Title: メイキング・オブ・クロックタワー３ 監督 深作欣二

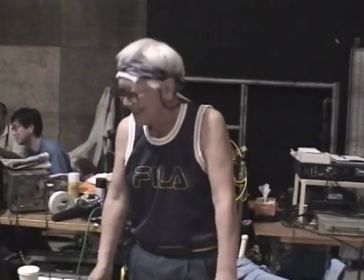1716s
この日ちょっと早めに監督の71回目の誕生日がスタジオで祝われた
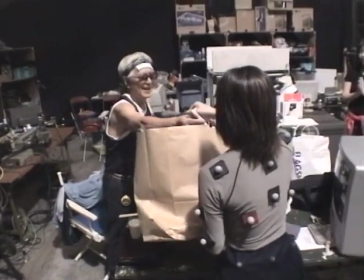1722s
これからもいっぱい映画撮ってくださいそんなに撮れないよ撮ってください
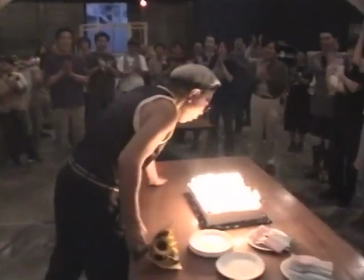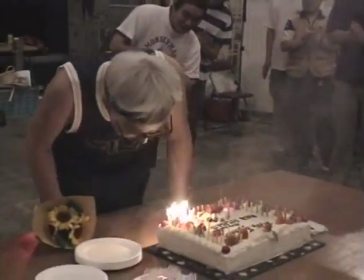1734s
厳しい収録がどんなに続いても笑いが絶えないのが深作組の特徴
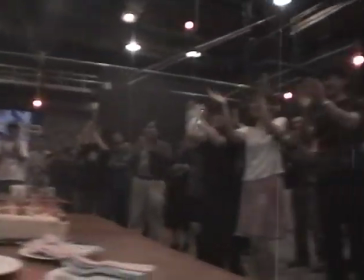1739s
より結束を固めて収録はまだまだ続く
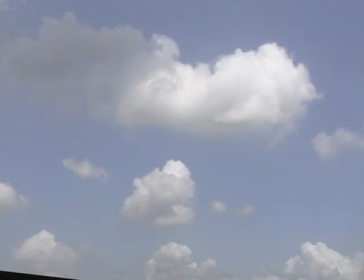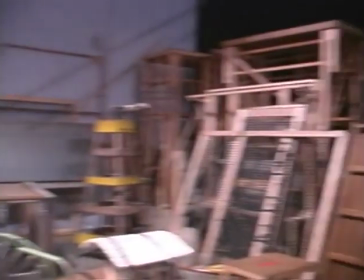1750s
季節はすっかり夏この頃になるとスタジオに目指し出したのが謎の木材や金網などなど
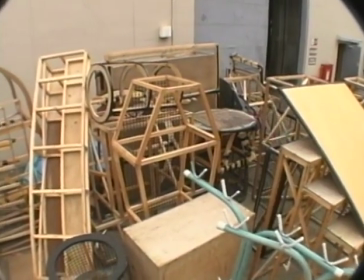1760s
一見ガラクタのようにも見えるこれらのものスタジオ内に収まりきらずその外にもおびただしく積み上げられている
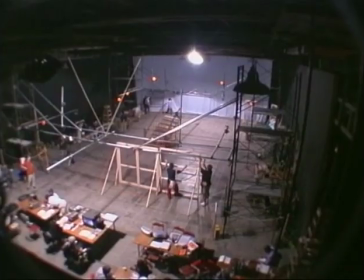1770s
実はこれセットしかしセットといっても骨組みだけであったり網でできていたりする
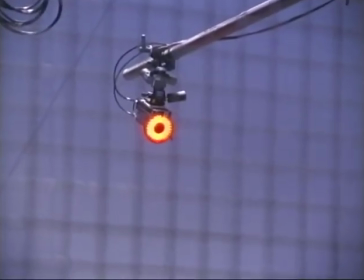1779s
これはモーションキャプチャー収録のため赤外線センサーを遮らないための工夫
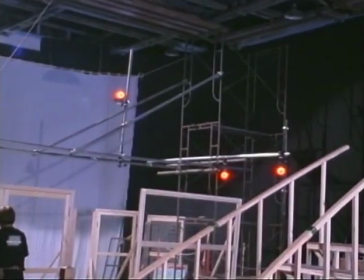1785s
もちろんこのセットゲーム上ではCGで作られるものであり
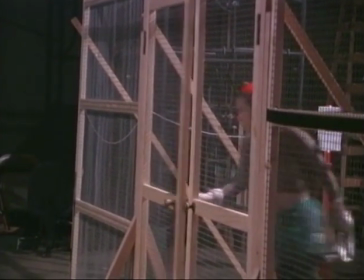1789s
あくまで仮のものアクターが芝居をやりやすいようにと用意された物がないと寄り所がないというのは監督の演出のスタンスだな
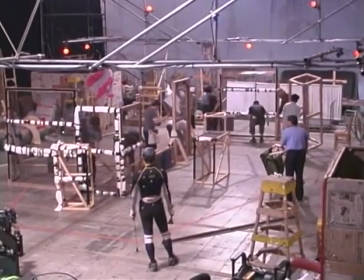1805s
映画でもやっぱり結局ないものはないにしかならないので持ってくる数ある数はむちゃくちゃありますよね
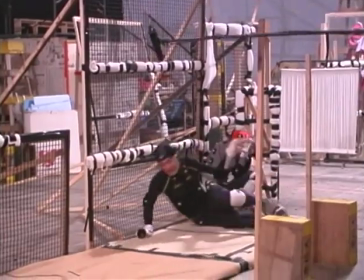1812s
でもそれによって役者さんたちがやりやすくなった部分はいろんな方面への都合はいろいろあったんでしょうけども役者さんにはあった方がいいよーいスタート
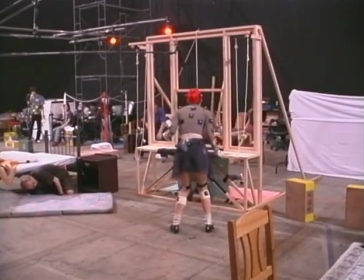1824s
デニスそんなの例えば
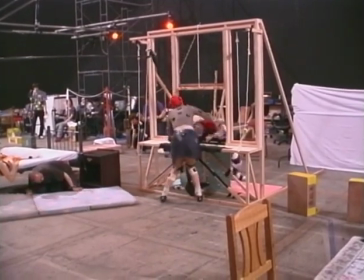1829s
このシーンアリッサの幼なじみデニスが窓から入ってくるというところ
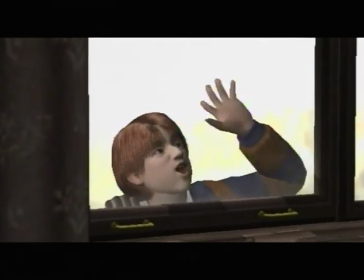1838s
実際のゲームではCGで部屋や建物全体が作られるが
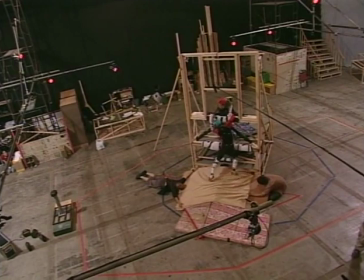1843s
収録の時は実物がない状態でアクターは演技しなくてはならないたとえおねぐみだけでも同じサイズのセットを作ることにより
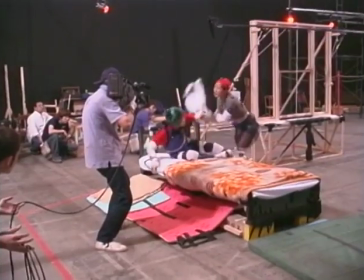1851s
演じる側は状況をイメージすることができるこのセットがあるとないとではアクターにとって演技のしやすさが格段に変わり
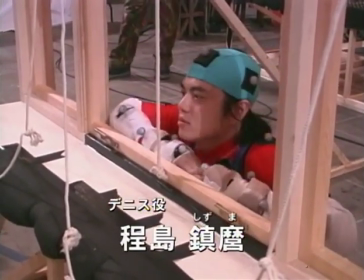1860s
表現の幅が遥かに広がるというのだ
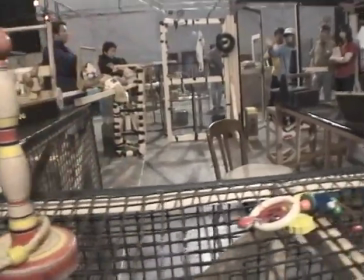1865s
しかしさすがにこのシーンではあまりにも物が多すぎモーションキャプチャーの技術担当者が悲鳴を上げる
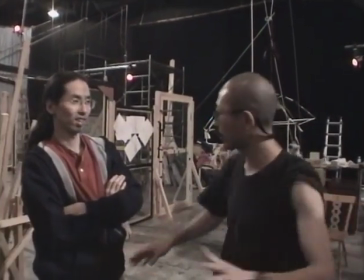1875s
もうこれあったらあったら今のこのカットのキャプチャー取れない
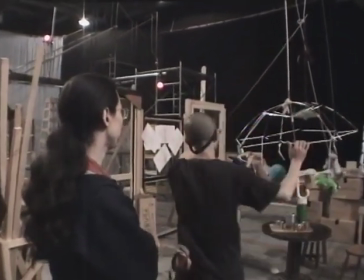1880s
これ上のカットのキャプチャー取りが深度だと
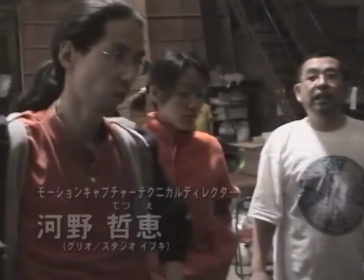1887s
今のままでは深度なわけねこの物をこのまま置いたままで取れないですね
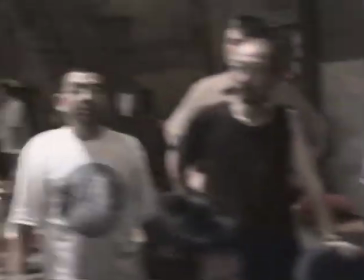1894s
今まではこんなに物がなかったですから
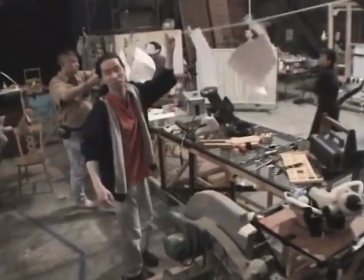1903s
監督が初めてなんですよ結局このシーンキャプチャーとの兼ね合いで
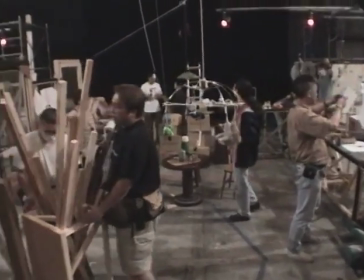1911s
セットや小道具を増減させながら収録することに
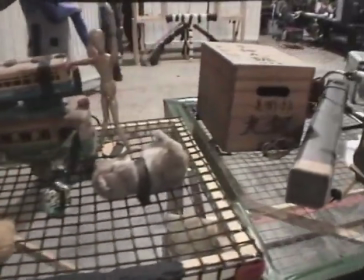1915s
普通モーションキャプチャーではこういったセットを必要最小限にするのが当たり前
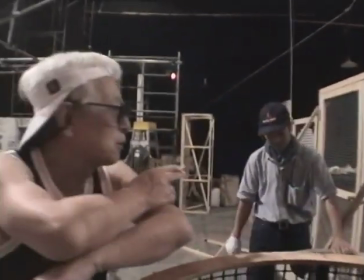1921s
映画とゲームの常識の差が如実に現れた瞬間であった
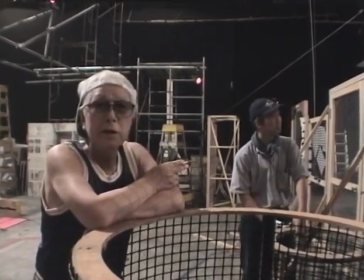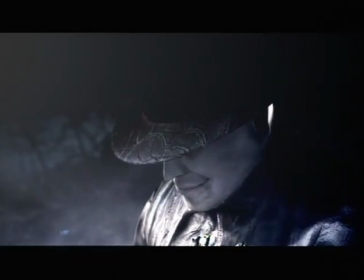1933s
物語冒頭から登場する闇の紳士ストーリー後半、大きな謎に変わっていくこのキャラクターを演じるのは
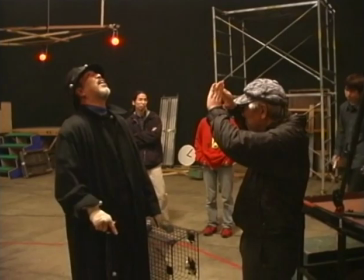1942s
ベテラン俳優谷口隆
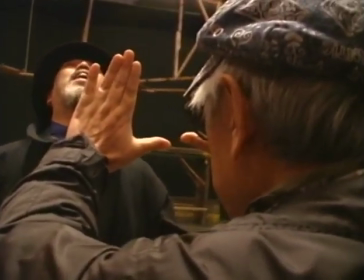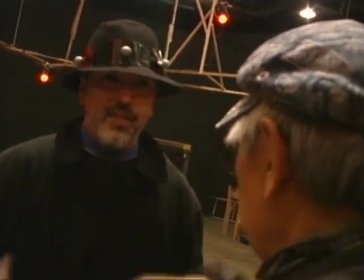1951s
バトルロワイヤル、
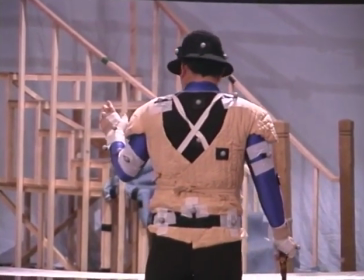1952s
花の乱など深作監督作品の常連でもある彼は今回クロックタワー3の役者の要として監督自らが招聘
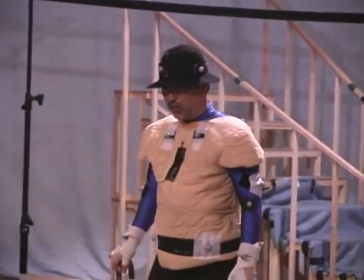1961s
妖精に応えて髭を伸ばし体重を増やして上京をしてきた